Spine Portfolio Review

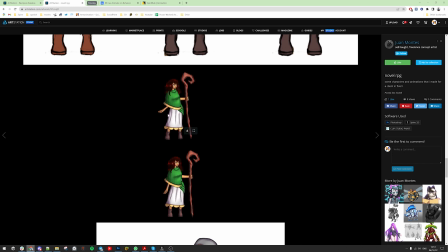(12:25)
i don't understand this movement i expect it should be taking damage but i don't see the foot at the end contacting the ground it's just in the air like moving here
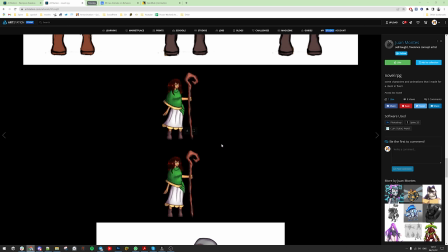(12:39)
but same issues I mean the foot is on the ground it's fine but the animation is
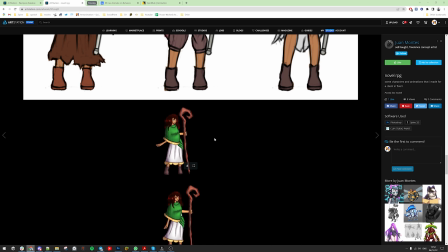(12:48)
too modular so I don't see one character fully doing something I see some movements different
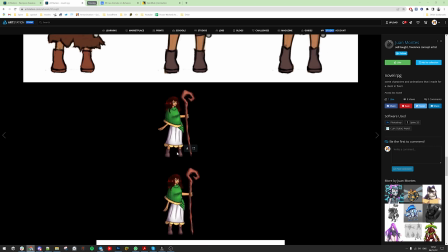(12:55)
movements some of them are nice some of them are attractive but for example this portion of the
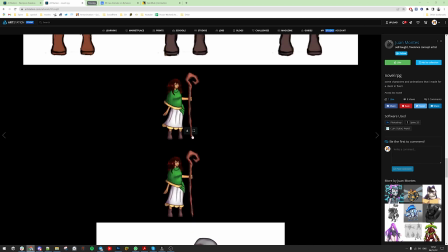(13:03)
skirt is is animating like it's separate unit this movement is not
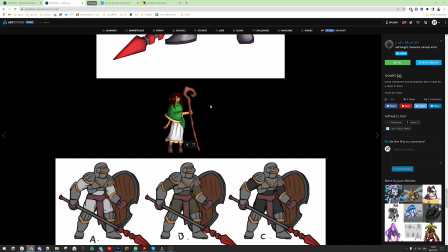(13:11)
understandable she's casting something or hitting with so the the movement the body should always be in movement even if it's slight tiny movement it should not be static at any moment out
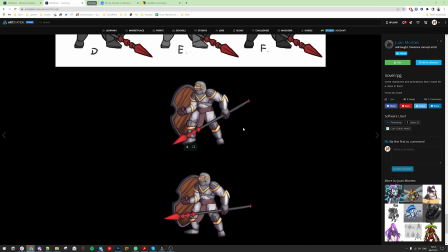of the balance and the physics of the body could be a little bit better so we see that the arm stretches too forward it could that there is a shoulder
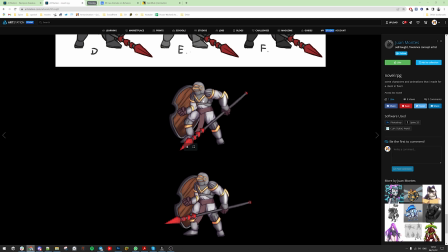(13:48)
shoulder would go a little bit lower for that and that would give a longer arm for you and yeah the the body itself should go and do a quick movement it's like doing slow movement but the arm itself doing the main thing
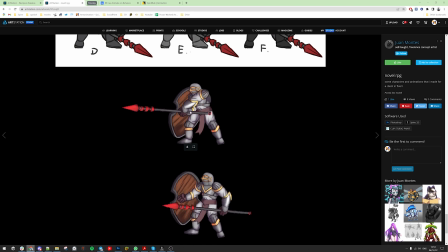(14:07)
and the shield itself is moving while it would stay relatively static
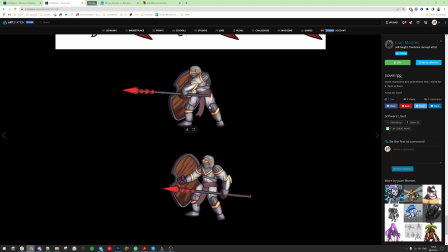(14:19)
so the pose is good the final pose is good but the movement is
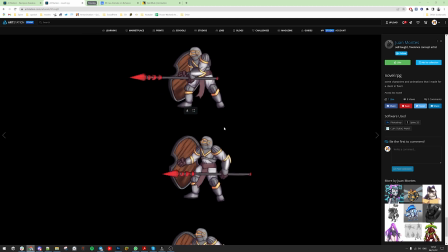(14:23)
not translating motion is not translating well. Sliding character and
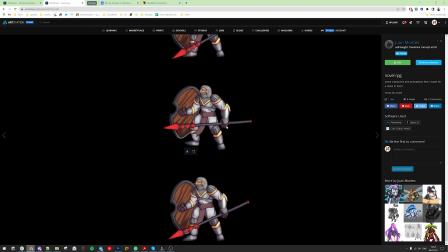here in the idle I see that arm is doing
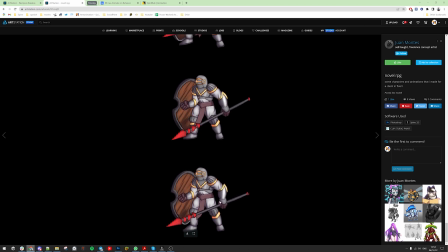(14:47)
quick movements, is getting attention, unnecessary attention. The character itself should get attention in idles. Most of the time you need to get rid of all separate parts that take too much attention so everything should be in um one
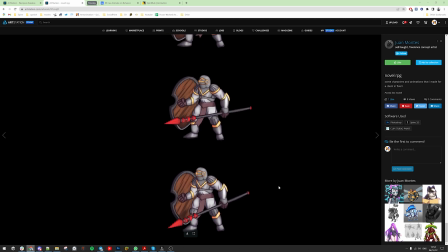(15:07)
level i'm i'm i guess so at least um no separate part should
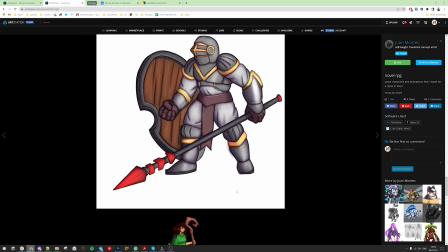(15:12)
take uh attention priority cool
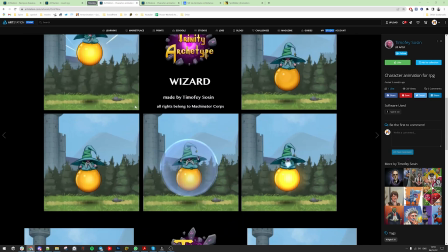(15:18)
we have spider very nice character
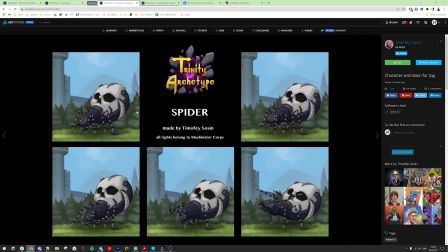i see fits are sliding somewhere but i think it's it's just he missed them
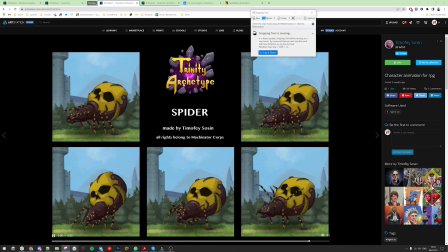(15:36)
um the rig itself I don't think the rig would allow you to easily move them I would do it
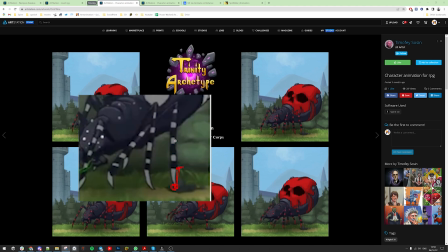(15:46)
putting a bone here that looks here and connecting I key let me do it in different color so the I key would be coming from this let's just regime point of the bones here and here and this would be the
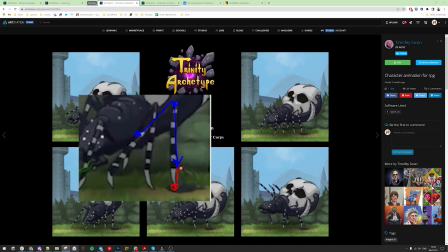(16:06)
end and the target I would place inside the red bone so in
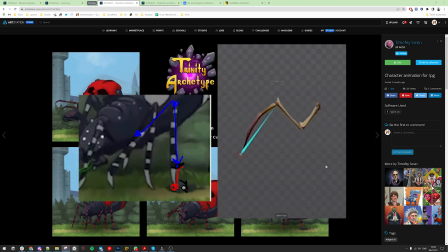(16:14)
this manner I would have this rotation of the red bone and that would help me to avoid
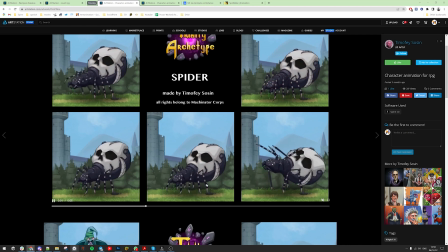(16:24)
static movements as such it is here. Okay let's see the animation.